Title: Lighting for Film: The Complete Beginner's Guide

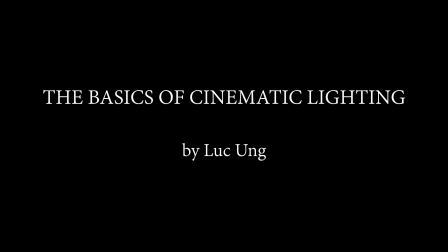(0:00)
Hi, my name is Luke Ong and I work as a cinematographer.
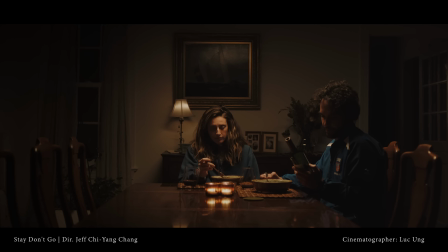(0:04)
I've been wanting to put together this course in order to share with you all what I consider to be
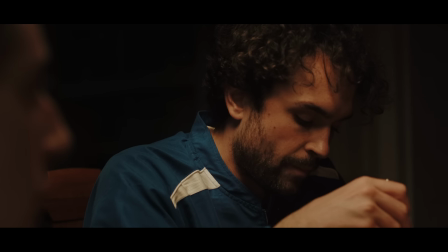(0:09)
the most important lessons I learned about cinematic lighting throughout my formative years in film school.
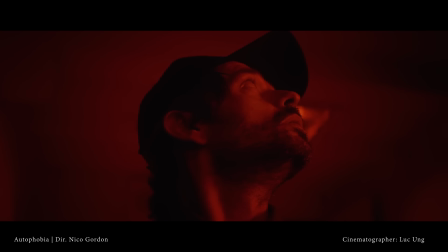(0:14)
The idea came to me in 2020 when all work came to a halt and several of my fellow filmmakers asked me for a crash course in lighting.
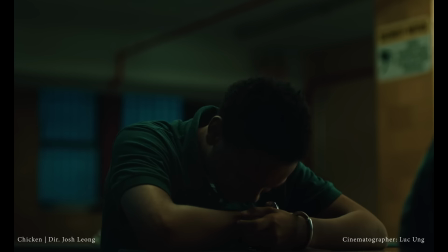(0:23)
I believe this class would benefit any up-and-coming cinematographers,
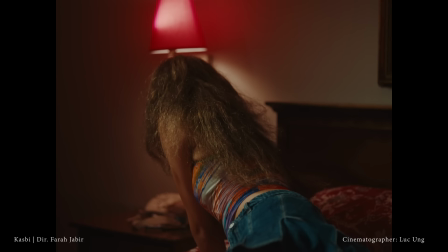(0:28)
gaffers, key grips, but also directors who'd like to communicate more precisely with their DPs.
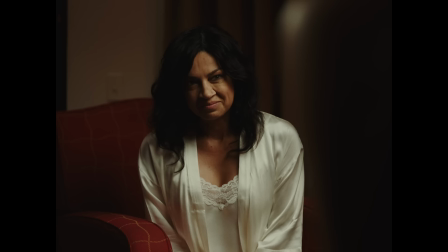(0:34)
I owe all of this knowledge to Professors John Crawford and Gordon Arkenberg,
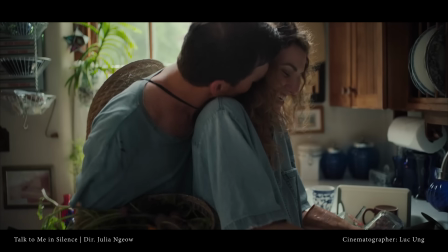(0:39)
two absolutely fantastic teachers at New York University whose heart for teachings are pure and beautiful.
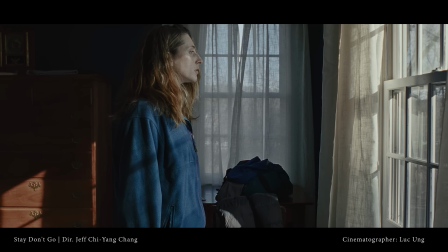(0:47)
Let's begin. So how can we understand and work with light, which can seem so abstract and intangible?
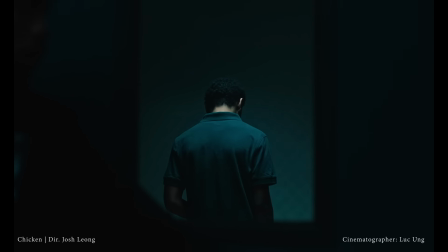(0:54)
One way to think of lighting is to think of it as having 5 distinct characteristics or attributes, namely direction,
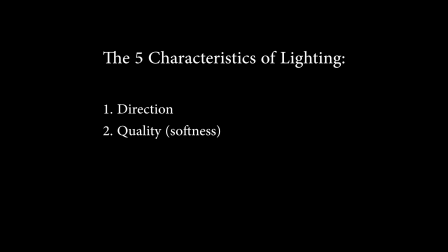(1:02)
quality, also known as softness, color, intensity, and cut and shape. We'll also see why it is important to think of these attributes in this specific order when working on set.
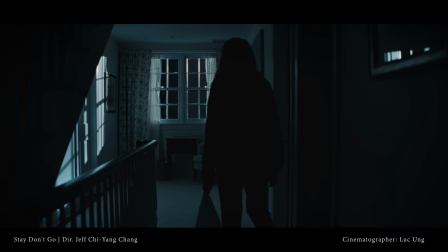(1:14)
So the first characteristic we have is lighting direction.
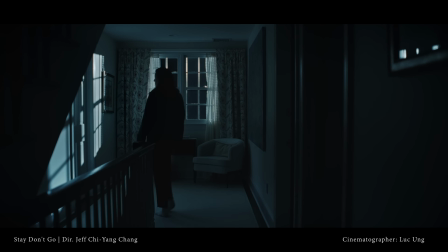(1:18)
It is probably the most important characteristic because of how heavily it dictates the mood of a scene.
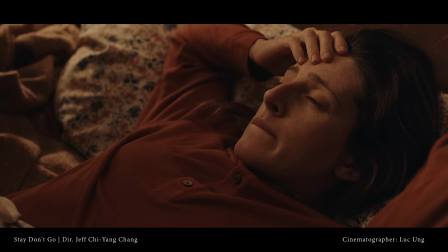(1:24)
The light direction is also what takes longest to adjust on set, so it is important to get it right first.
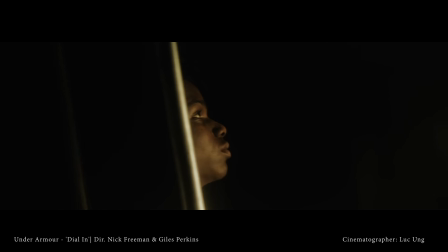(1:31)
We will look at different lighting directions with a diagram that illustrates where the light is placed relative to the subject,
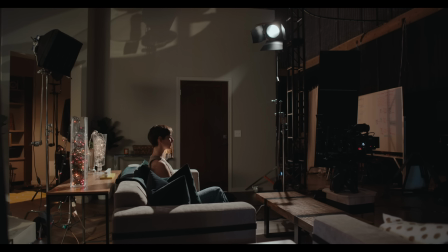(1:37)
footage of how it appears on camera, and behind the scenes footage showing where those lights were placed to get the result.
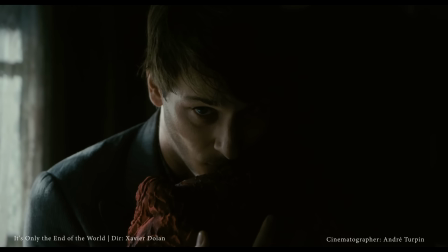(1:45)
Most importantly, I'd like to invite you to ask yourself, how do these different lighting placements make me feel as an audience?
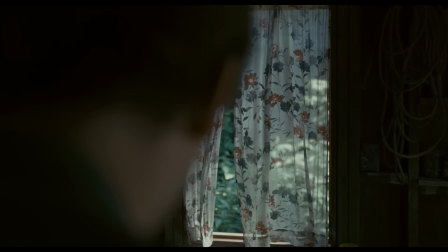(1:52)
And do they already, in and of themselves, tell a specific story? So let's begin with the front light.
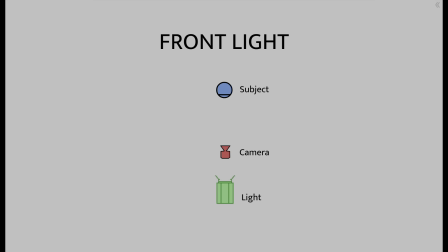(2:01)
Front lighting is achieved by placing the light on axis with the camera.
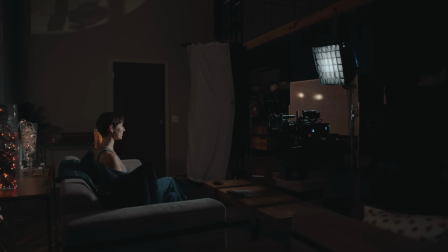(2:05)
It can be done with the unit placed behind the camera or in front of it and above the frame.
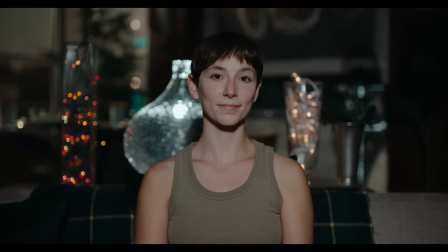(2:11)
Rarely do we see this lighting direction because it can easily make your image look flat or two-dimensional.
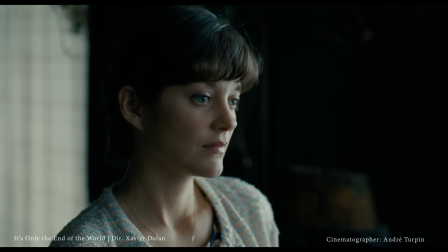(2:17)
As cinematographers, we're trying to reproduce a three-dimensional world on a two-dimensional medium.
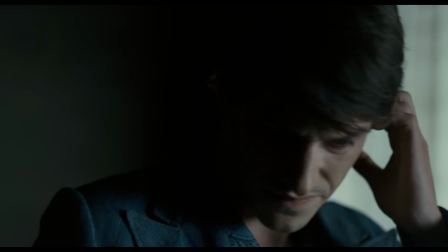(2:23)
To do so, we have to use what painters call chiaroscuro,
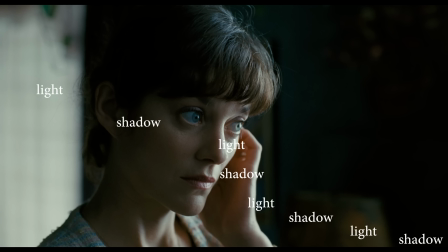(2:28)
namely alternations between areas of light and shadows, or simply put, contrast.
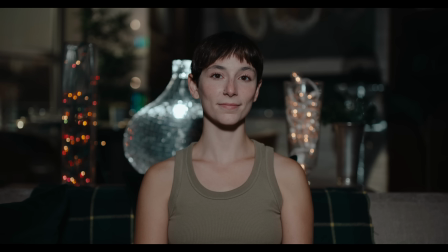(2:34)
So why is it difficult to achieve contrast with a front light? Well, there are 2 main reasons. One is that you'd most likely eliminate all the shadows on your subject's face, which will decrease the perception of depth on their faces.
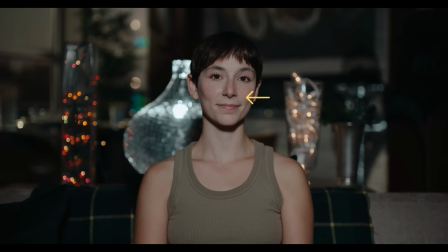(2:47)
And 2, because by front lighting, you'd also most likely illuminate the background right behind your subject, making it difficult for you to make the background darker without affecting the light falling on your subject.
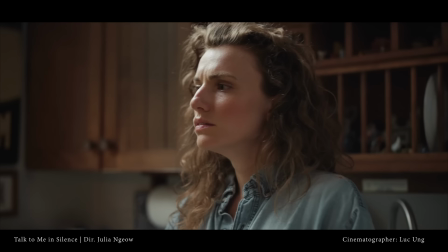(3:00)
And you usually want the background to be somewhat darker than your subject in order to once
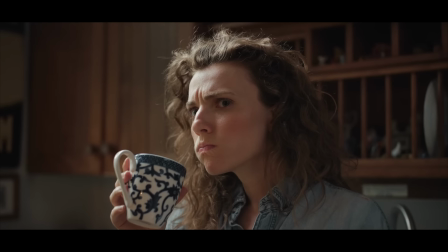(3:05)
again create contrast between the foreground and background elements of your image,
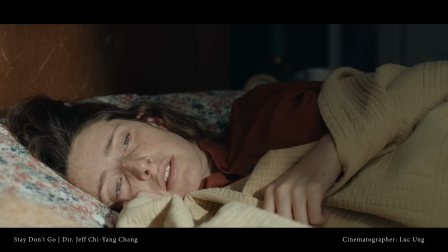(3:09)
and thus making your subject pop out. More on that later.
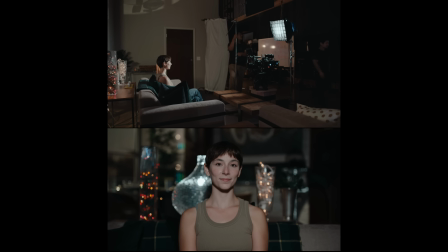(3:14)
One way to still be able to make your background darker with a front light is to make sure that your light is high enough to be able to use what people call a topper, which is a flag or a net that cuts off the top portion of the light beam which would hit your background without affecting the light falling on your subject.
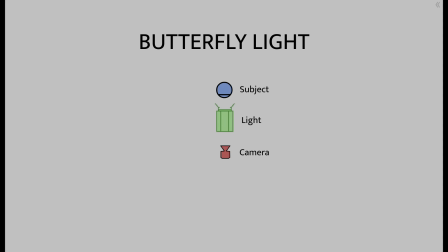(3:34)
Next, we have what's commonly known as a butterfly light.
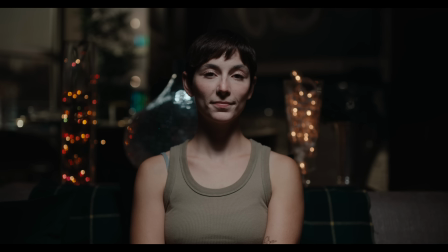(3:38)
This placement allows you to front light your subject while retaining some contrast on your subject's face, as well as some contrast between your subject and your background.
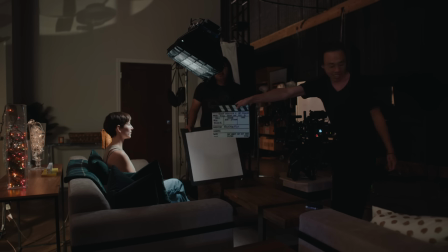(3:48)
To achieve a butterfly light, you'd want to place the light in front of your subject and high enough pointed down to create this butterfly-shaped nose shadow.
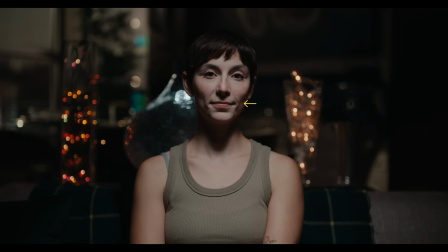(3:57)
You'll notice that the cheekbones also create their own shadows, which creates more depth in your subject's face.
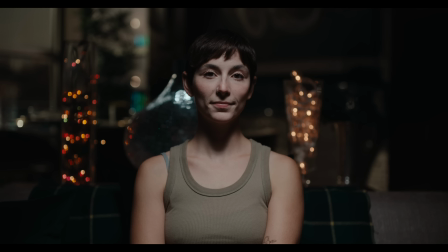(4:03)
It is much easier to control the light falling on the background with a butterfly light as the light is pointing down at your subject. You can then use a barn door, a topper, or a skirt to cut off the light spilling on the background. It is important to note that a butterfly light doesn't look appealing on all faces.
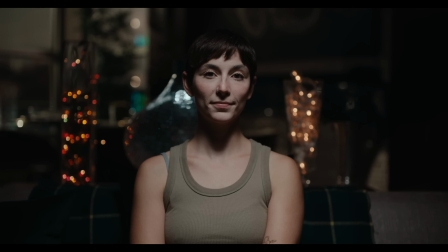(4:22)
Deep eye sockets, for example, can be a challenge with this type of lighting,
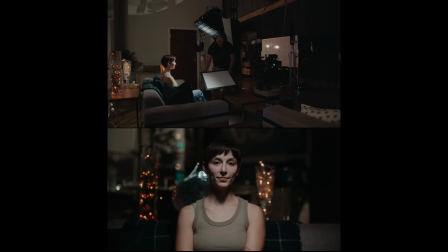(4:26)
but a bounce board placed under your talent to fill in the shadows would usually help with that.
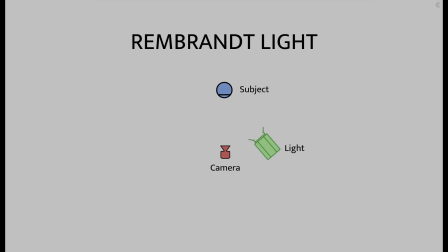(4:32)
Next, we have what's commonly called a Rembrandt light. Named after the Dutch painter who used this technique in several of his pieces,
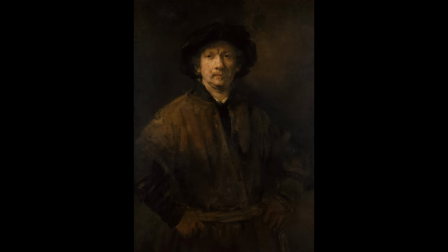(4:40)
it is easily recognizable by the way the nose shadow creates a triangle of light on the shadow side of your talent's face.
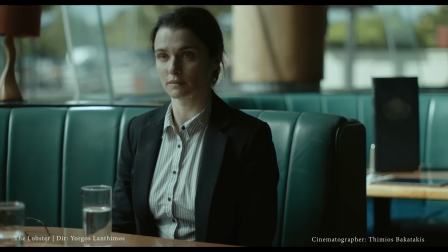(4:47)
It is a wonderful way to light both sides of a face with one light, as it looks really natural, pleasing, and three-dimensional.
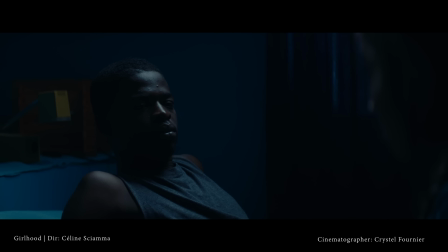(4:54)
Because of this, It is very commonly used in movies and can be found almost everywhere.
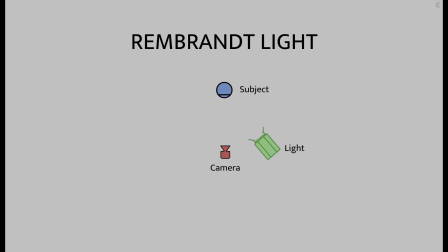(5:03)
To achieve this look, you'd want to position your light roughly 45 degrees off axis to your subject's
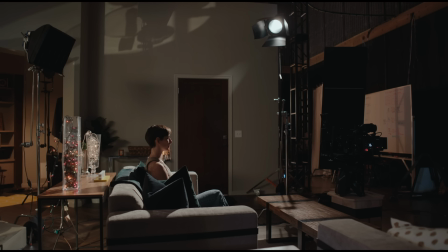(5:09)
eye line and have the light pointed down at about a 45-degree angle.
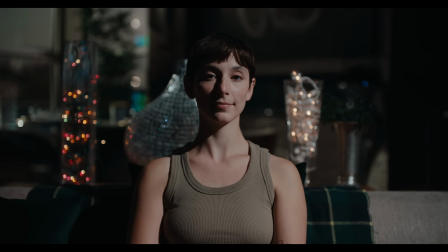(5:13)
This will allow the light to reach both sides of the face, creating this pleasant nose shadow that kind of blends in with the smile line of the face.
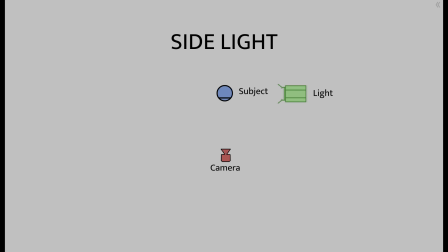(5:23)
Next, we have the side light. In this scenario, the light is placed at about 90 degrees off axis relative to your subject's eye line,
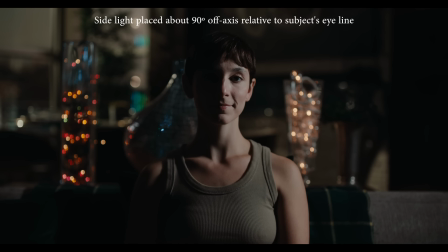(5:31)
creating a very dramatic look where half of the face is lit while the other half is in shadows. In most cases, you'd want to place the light slightly closer on axis with the camera in order to avoid this shadow cast by the talon's cheek itself.
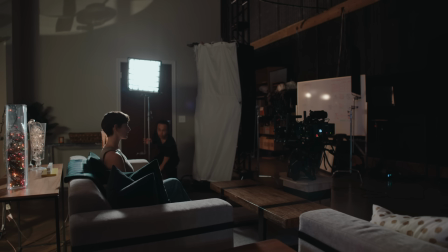(5:46)
So instead of it being a complete 90-degree angle, you're looking more at an 80-degree angle.
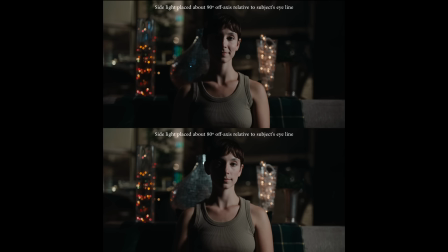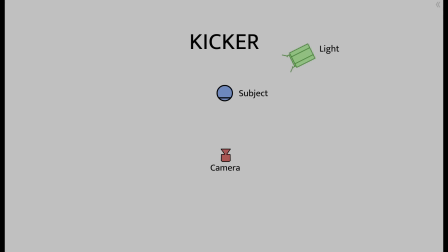(5:57)
Next, we have what's commonly called a kicker, or an edge light.
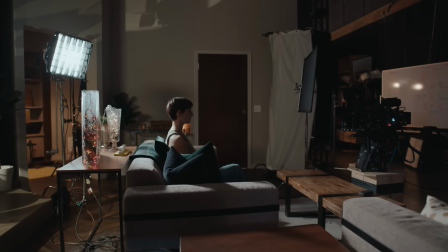(6:01)
For this setup, we'd want our light to be placed anywhere between 15 to 45 degrees behind your subject,
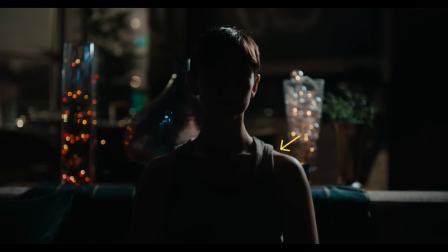(6:08)
creating this highlight around the shoulders that can wrap around the cheek however much you'd like depending on how far off axis the light is.
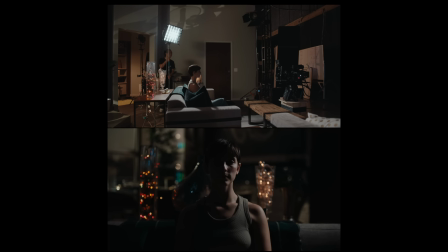(6:16)
It can be used on its own, as in this example,
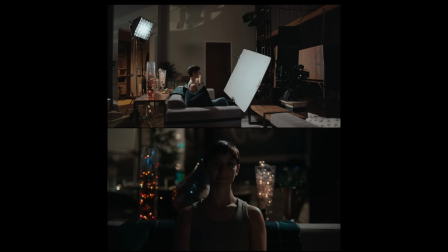(6:19)
but will most likely be paired with a reflector in front of your subject to balance out the contrast, or in addition to a key light.
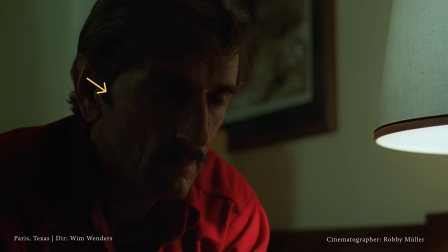(6:28)
It's a wonderful way to create more depth to your image,
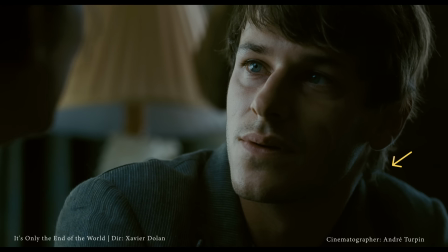(6:31)
as it creates yet another layer of alternation between light and shadow and helps separate your subject from the background,
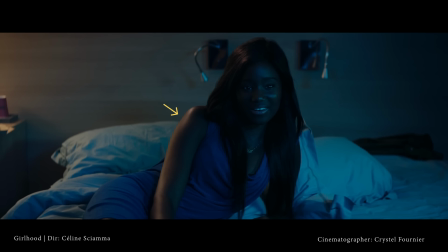(6:39)
as you can see in this example. And finally, we have the backlight.
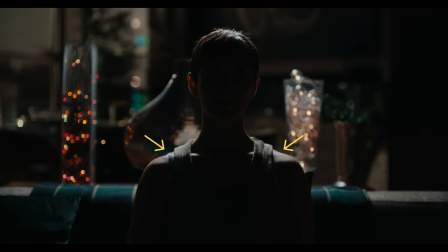(6:45)
A backlight can be recognized by the highlight it creates around the subject's shoulders, and it is achieved by placing the light directly behind your subject.
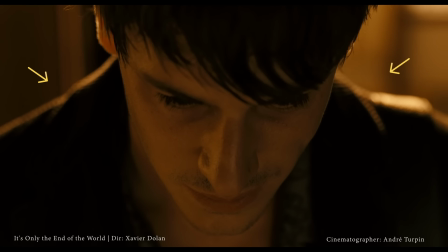(6:55)
The main difference between a backlight and a kicker is that the backlight doesn't wrap around the subject's cheek.
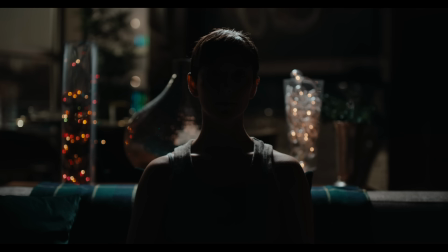(7:01)
Just like a kicker, it can be used on its own or to complement your key light to create more separation between your subject and the background.
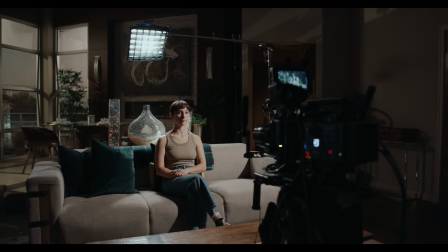(7:11)
Unless you're purposely trying to flare your lens, you usually have your backlight high enough and pointed down to avoid any unwanted flare or glare on the lens.
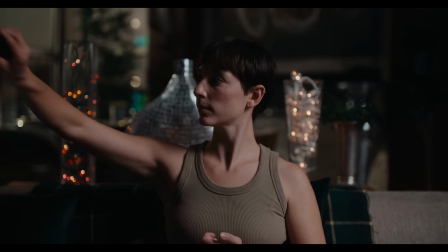(7:21)
Generally speaking, no matter what lighting direction you choose to use,
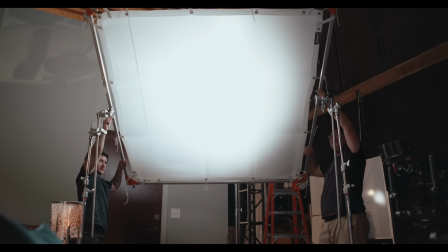(7:24)
you'd often have the light high up and pointed down at your subject so that their shadow falls on the ground in a natural way,
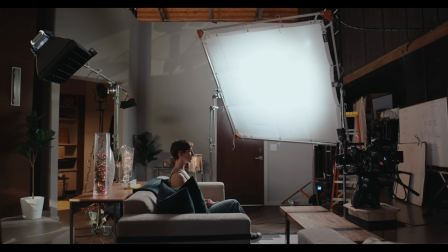(7:31)
helping you avoid seeing the shadows on the walls. But there's really no rule here.
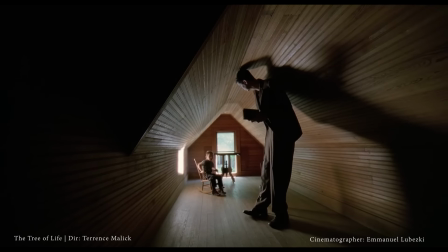(7:37)
Sometimes you do want to see the shadow to evoke a certain emotion.
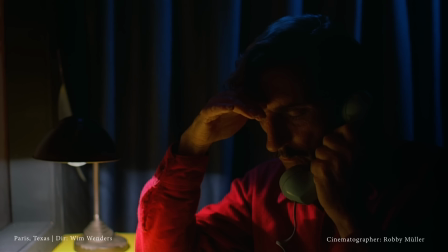(7:43)
A great way to study lighting while watching movies is to ask yourself the following questions.
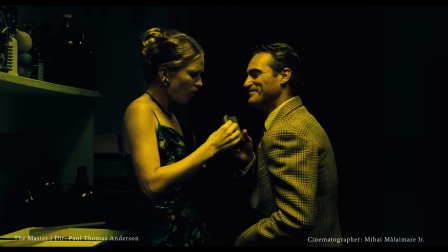(7:49)
Where's the light coming from? And how does it make me feel? The answer to the latter is quite personal and will differ from person to person,
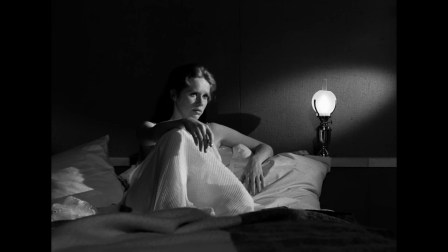(7:58)
but the former can easily be answered by looking at where the shadow created by the nose is falling.
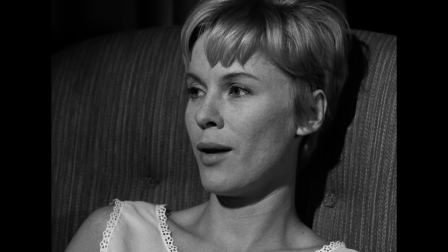(8:04)
If there's no nose shadow and the face is lit up evenly, then it's a front light.